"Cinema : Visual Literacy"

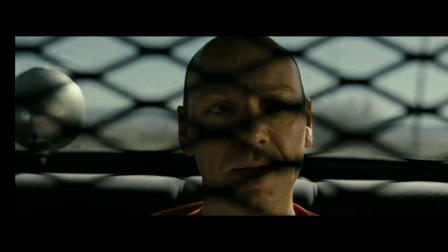[4:16]
When we see Kevin Spacey, he just seems like a guy who can't even kill a mouse.
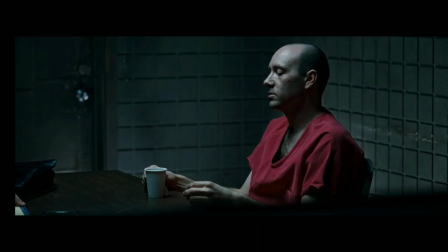[4:22]
His subtleness, his authority in committing those heinous crimes makes him so very dangerous.
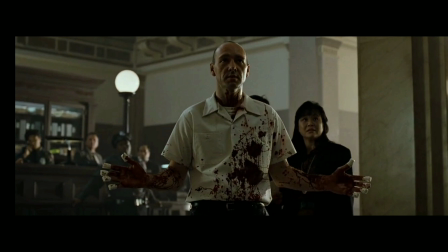[4:30]
This whole film has many enigmatic codes.
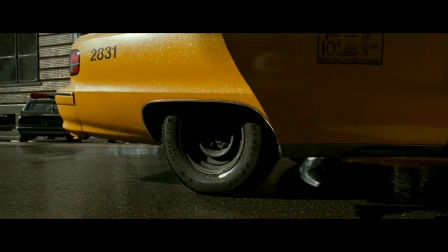[4:34]
The enigmatic code in filmmaking is a puzzle which are set for the audiences to solve it.
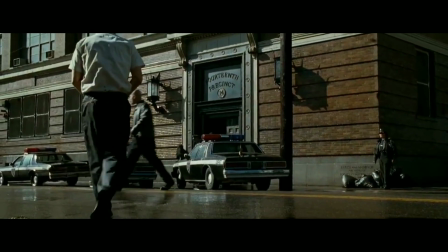[4:41]
Like a usual crime thriller.
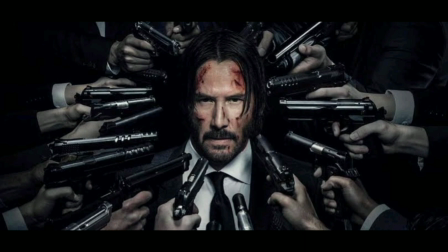[4:46]
If we see it, the main motive of the film is to catch the murderer.
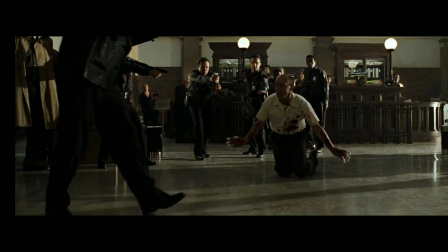[4:52]
Here in 7, Kevin Spacey has surrendered on his 5th murder. It usually doesn't happen like this. The murderer has surrendered with two remaining murders.
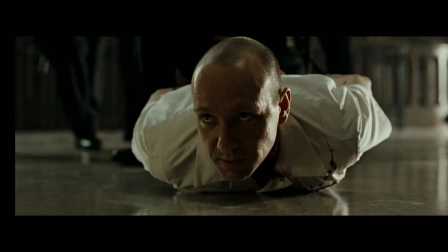[5:04]
What would be his motivation or his next move? This sets a puzzle. There are many puzzles, many signs, like the opening credits is a montage.
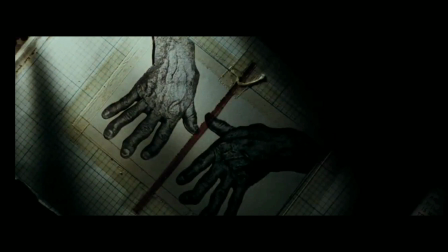[5:16]
We see close-ups of John Doe's hand, stitching bodies, peeling skins from fingers, etc.
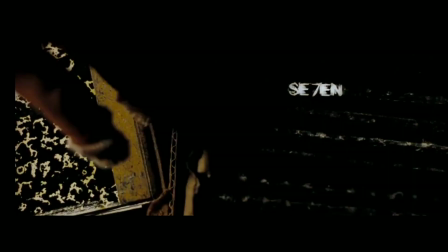[5:24]
These are enigmatic quotes. They play a wider role in conveying the narrative of the film.
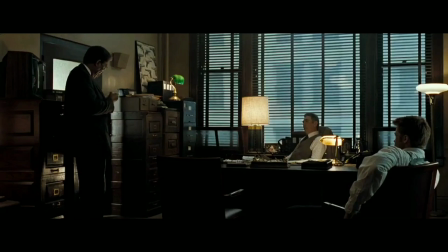[5:31]
So with these signs, with these codes, with these indexes,
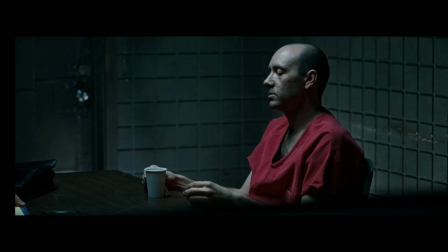[5:36]
when the movie ends, I feel like both Somerset and John Doe are quite same. But they are on two different extremities.
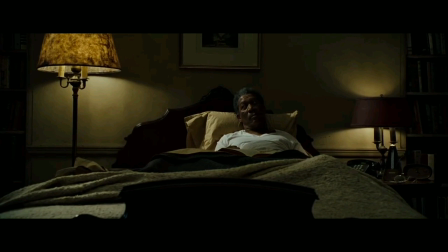[5:47]
Somerset being intellectual is kind and compassionate while While on the other hand,
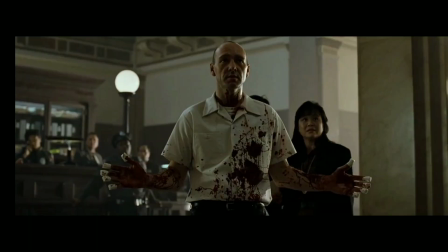[5:53]
Toh who is also intelligent is vengeful and disturbing. We can understand visual literacy more clearly if we take
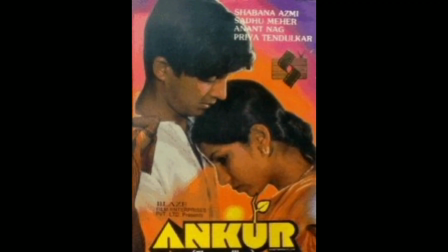[6:04]
a look on this Indian film Ankur by Shyam Benegal.
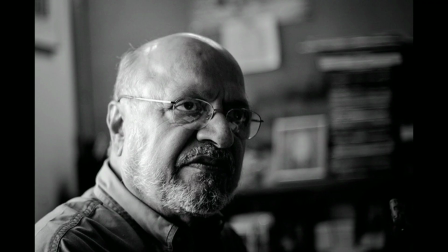[6:10]
The title Ankur suggests seeds meaning the beginning.
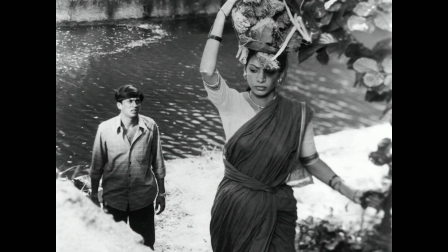[6:15]
There are many scenes which can justify the term visual literacy in the film. But there is one scene which stayed for me.
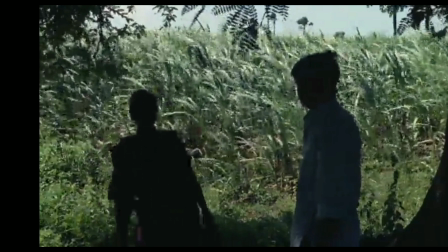[6:26]
In this frame we can see both Lakshmi and Surya standing in the shades of the tree. For us they both appear to be black.
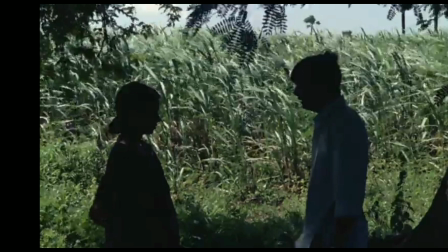[6:39]
Black means they are in some kind of problem and they are talking about it.
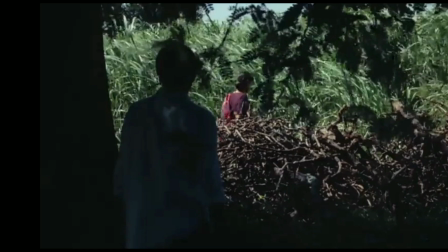[6:45]
But as we see, Lakshmi retarding and moving away,
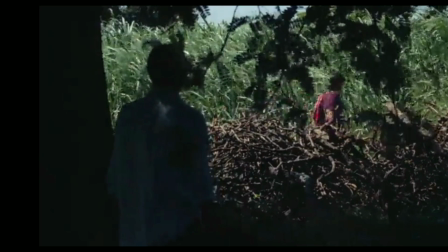[6:51]
natural light shines on her while Surya is still in black. This scene defines the situation so perfectly that we can see clearly the motives of two characters.
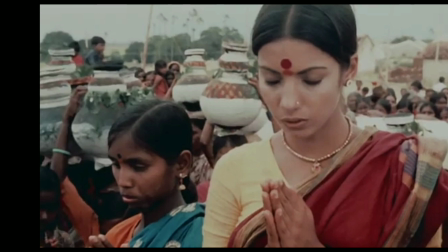[7:08]
There are certain motives in the film as well. Motive plays a key role in conveying the narrative more profoundly.
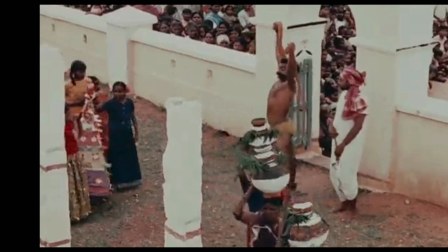[7:18]
Seeds are used as motives. They convey one meaning or another. Like in the very start of the film,
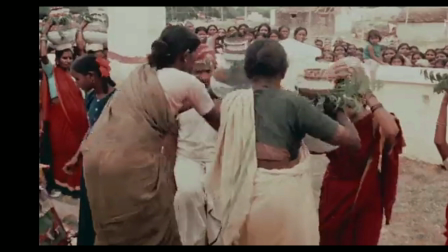[7:25]
the seeds are offered in the temple by Lakshmi in order to fulfill her wish which was to have a child.
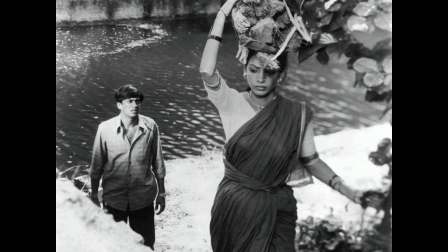[7:34]
The thought of having a child is itself a seed.